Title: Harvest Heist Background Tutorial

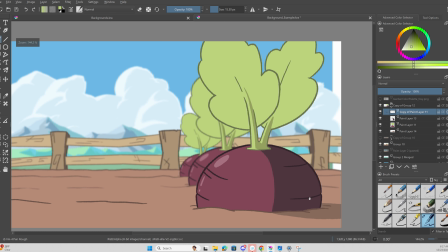49:28 So for extra detail, okay, we might have different opinions on level 2 and 3s.
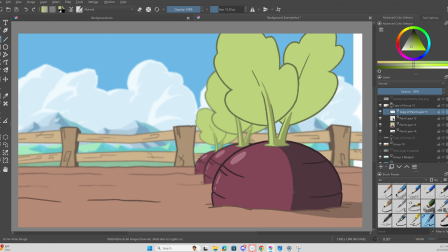49:35 So this, for some of y'all, this might be level 3, just because of, like stuff like the highlights and a specific shading. I can see that.
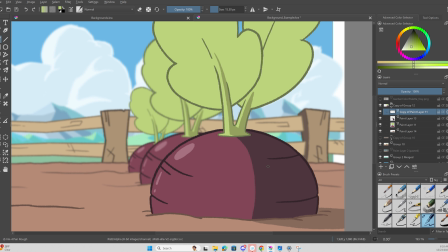49:47 It just depends on what we do in terms of shading and lighting for what objects and how many too, because that can really complicate it.
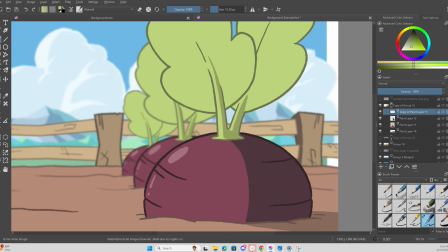49:54 So I'm gonna say for the sake of this little tutorial, this is level 2, and what would bump it up to level 3 would be
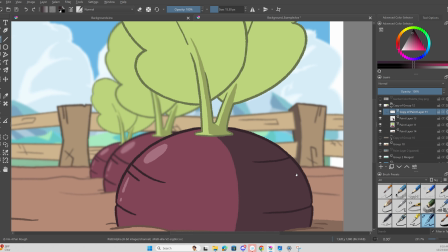50:03 adding some detail to adding more detail to the shading.
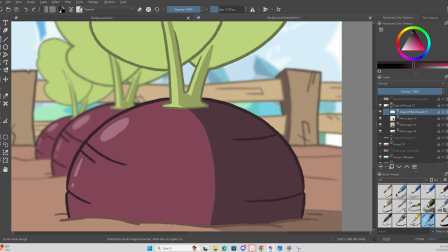50:06 And what I mean by that is literally taking for the beetroot, taking the color, dropping the outline for the beetroot, and following that along the shadow, right?
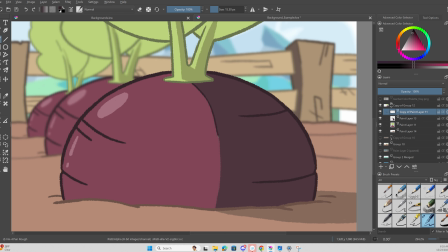50:23 So now I think it adds a nice level of detail to it. It looks a little more stylistic in my opinion.
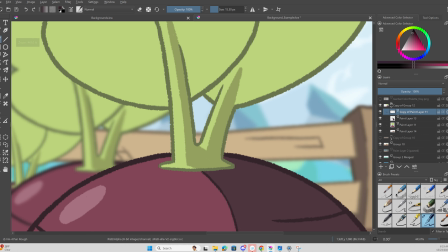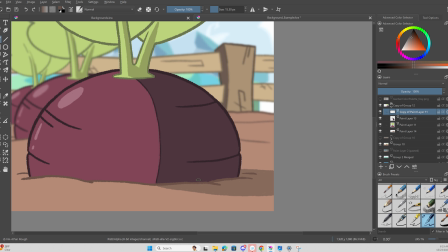50:45 It looked a lot better in a different version I did. Maybe if I also do it for the dirt.
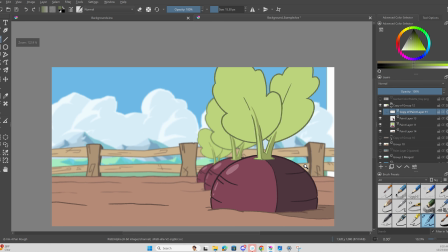50:57 Let me pause it. Alright, well, now that I'm looking at it, all I did was I took the line art color and I just
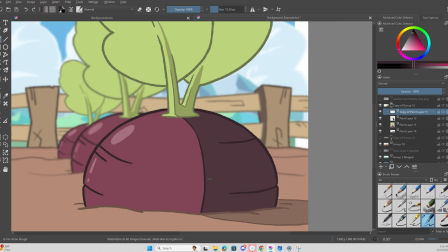51:05 followed the outline of the shadows, so it's less cel shaded looking now.
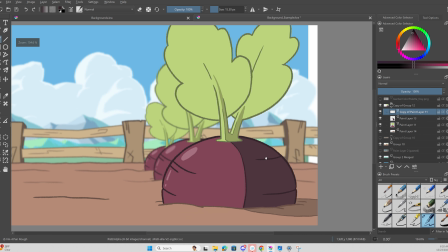51:11 So I did for this leaf section, and I'm not the biggest fan of it.
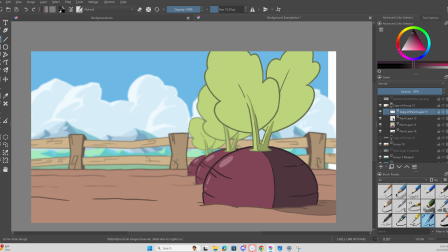51:18 Might not even go this route.
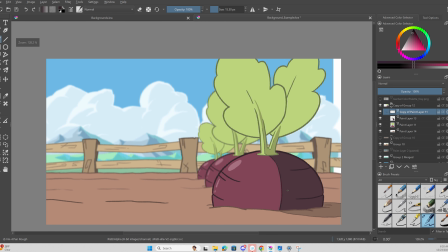51:20 I in my head it looked a lot better, but thinking about it now, it would probably clutter up a typical average background. So we are not going to do that. We're not going to follow, disregard everything I literally just said about level 2s and 3s.
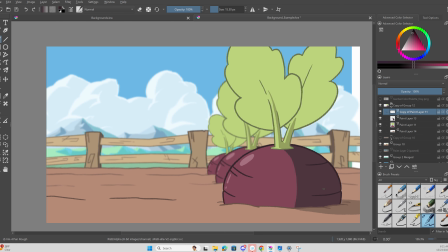51:35 This right here is a level 3 shot with shading, depth, lighting, all that included.
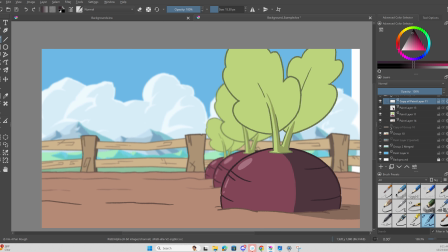51:44 This is a finished level 3. Why is this back here? Weird. Cool. So, what's gonna do?
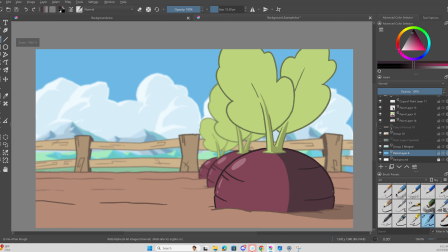52:00 Okay. So, okay, cool. We have a finished finalized background. Only took us 52 minutes. Oh my god. One thing I wanted to show was in the Teams and Discord,
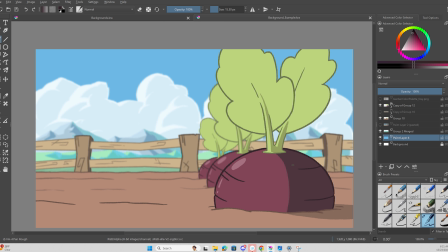52:14 I added the color palette for the nighttime stuff. That is a very specific. So the way I did that was, let me go back over here.
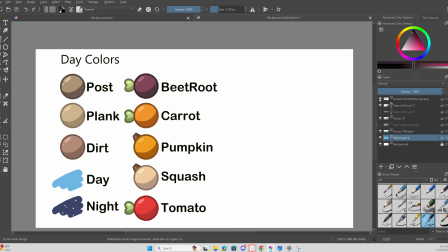52:30 Oh wait, actually I forgot. I'm an idiot. I have this. So the reason I added a day and night color palette here,
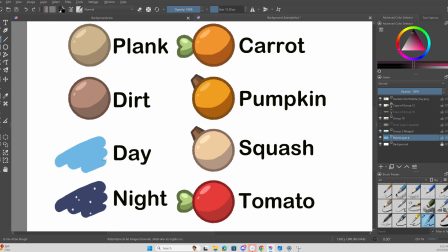52:39 it's little bits, was because for the night we can literally just color drop that.
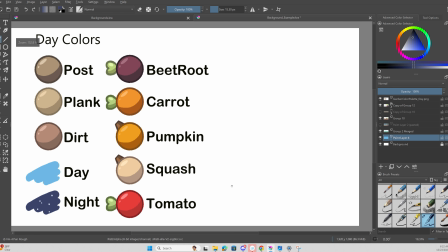52:43 This is very important for the night scenes that I want us to keep in mind.
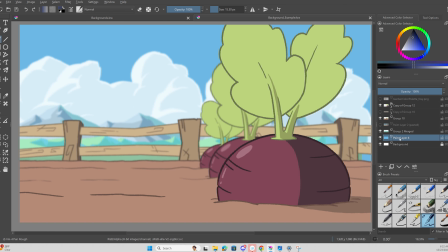52:49 What you're gonna want to do is this is why I separated the sky. I separated because of this. You make a layer, and then you literally just drop that sky blue in there.
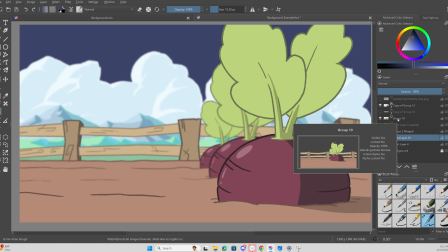53:04 Actually, yeah, you drop that in there, and then what you do on top of that is you make a new layer above everything in the scene, above the foreground, everything, and you drop the same color in there.
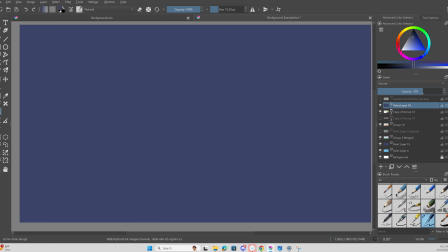53:19 And what you do is you bring it down. You bring down the opacity to 40.
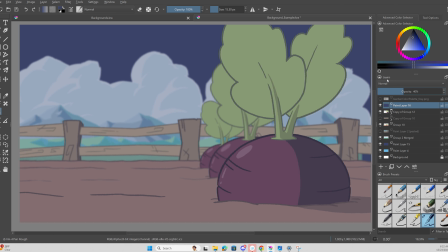53:26 That's what I brought it down to. It looked pretty good. And then you go up here to layers, click normal, and then you hit multiply.
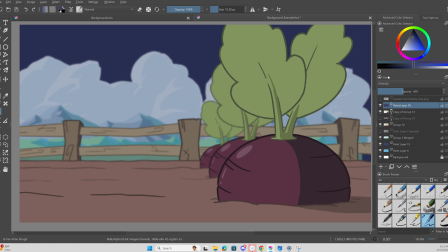53:36 And boom.